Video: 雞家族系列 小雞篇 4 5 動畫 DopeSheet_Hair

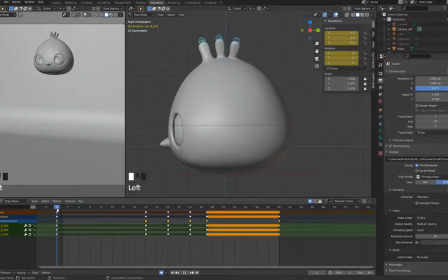[8:03]
我們在第一格的時候我們沒有要調整我們用大的動作來調整就好
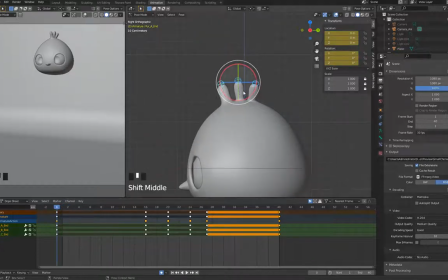[8:10]
這裡我們當然可以我們這裡加一點旋轉好了增加一些它
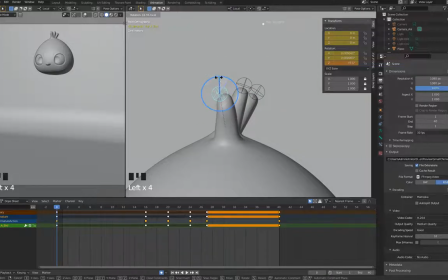[8:14]
soco的曲線增加一點動態加讓他增加一點GRotate一點點的曲度RotateG因為我們有調過BandyBone
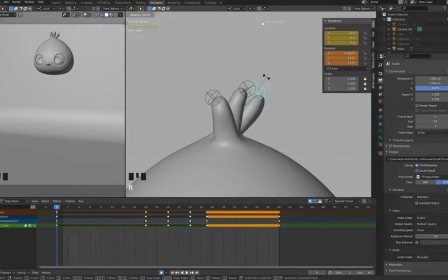[8:33]
所以我們這裡的調整其實就會有一些曲度可以增加一些一點點曲線當然如果我們骨頭綁三根這根其實當然我們更也可以做出不同的毛髮的感覺像我們這裡好我們Shift D加我們的關鍵格負責給最後面
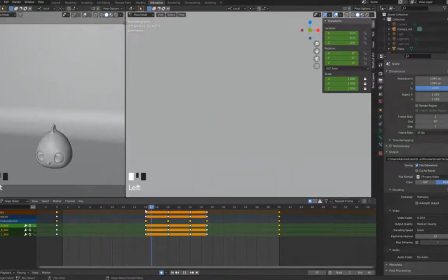[8:56]
好我們在落下的時候速度感這裡接觸前這裡最強的地方我們一樣
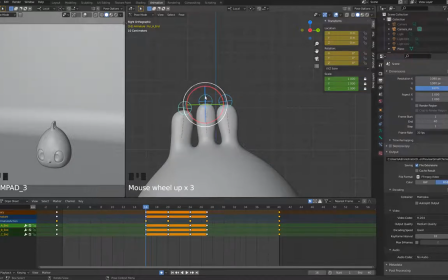[9:06]
我們剛剛之前做過了擠壓嘛我們這裡我們再把加上也是一樣加上Stretchhz我們這裡用global他才有辦法gz往上
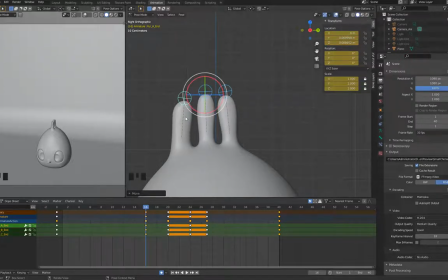[9:21]
好這裡往上拉這裡就會拉扯了所以這裡就可以再調整一些位移
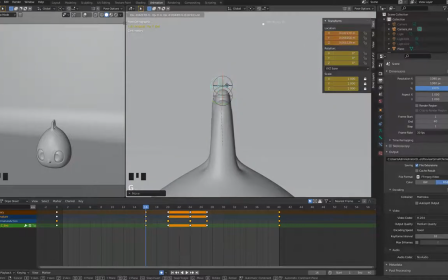[9:29]
那這裡正面的話我會再做一點調整我們不要讓他頭髮這麼的正要不然會完全的對稱其實不太合理的播放
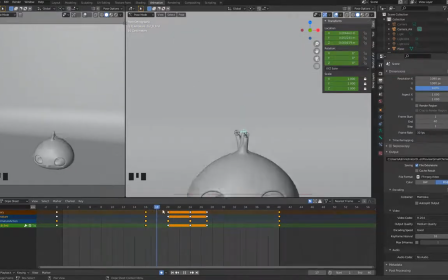[9:47]
我們再來一樣我們在進擠壓下來的時候我們也一樣給他增加旋轉
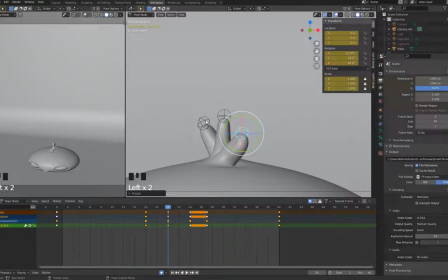這裡影響他的位置好
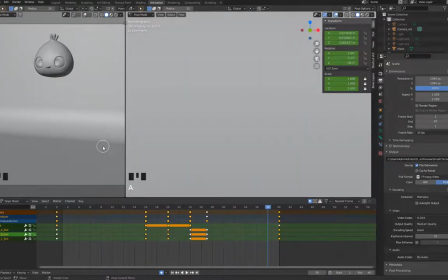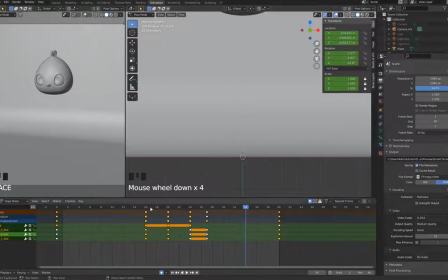[10:18]
我們現在增加一點旋轉後我們再來繼續盤這裡像
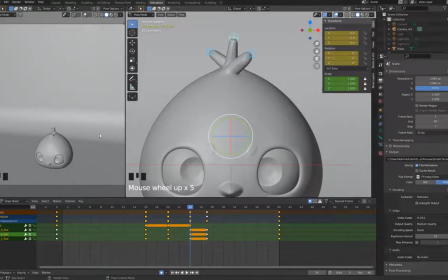[10:24]
你看24格這裡從這裡 從這裡攝影機視角看起來
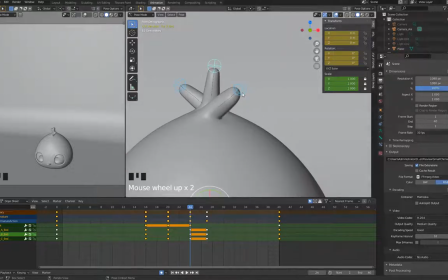[10:30]
曲線還ok 可是從正面看其實他就是都很直嘛所以我們這裡 增加一點rotation增加一些他的曲線動畫永遠存在的曲線我們就是
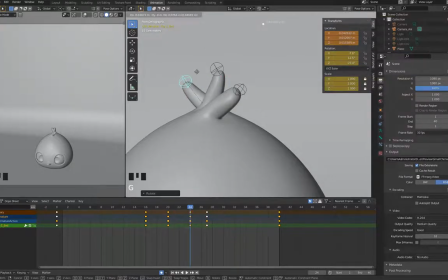[10:45]
讓他的動態比較活姿勢比較漂亮一點不然 所有角度都會看起來平平的
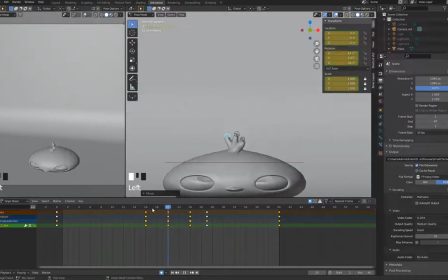[10:54]
好 我們在往上的時候然後我們這裡往上拉第一次往上拉的時候
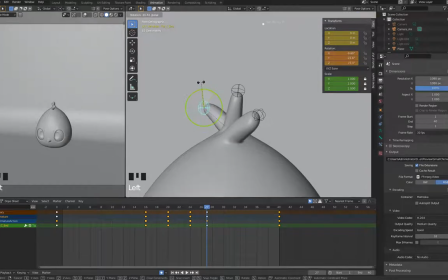[10:59]
我們這裡rotation讓他角度讓他髮尖的地方有點像朝下的感覺這樣的話其實就會就會像是把頭髮被推動想要滯留
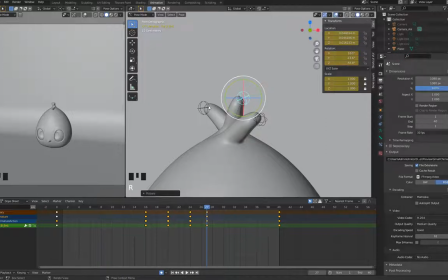[11:15]
的感覺rotate側邊比較明顯我們按播放好我們現在也是一樣我們 preview 把我們的動畫記錄下來
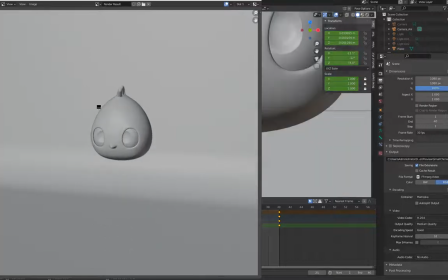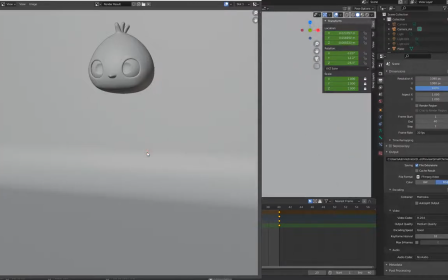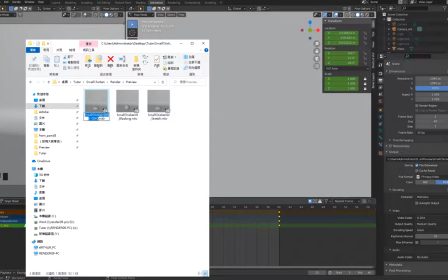[11:42]
一樣我們到我們的影片記得改名字名3Here
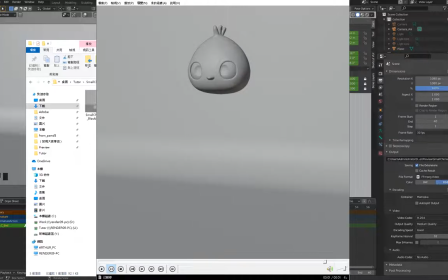[11:59]
好我們這樣初步的動畫這就完成這個階段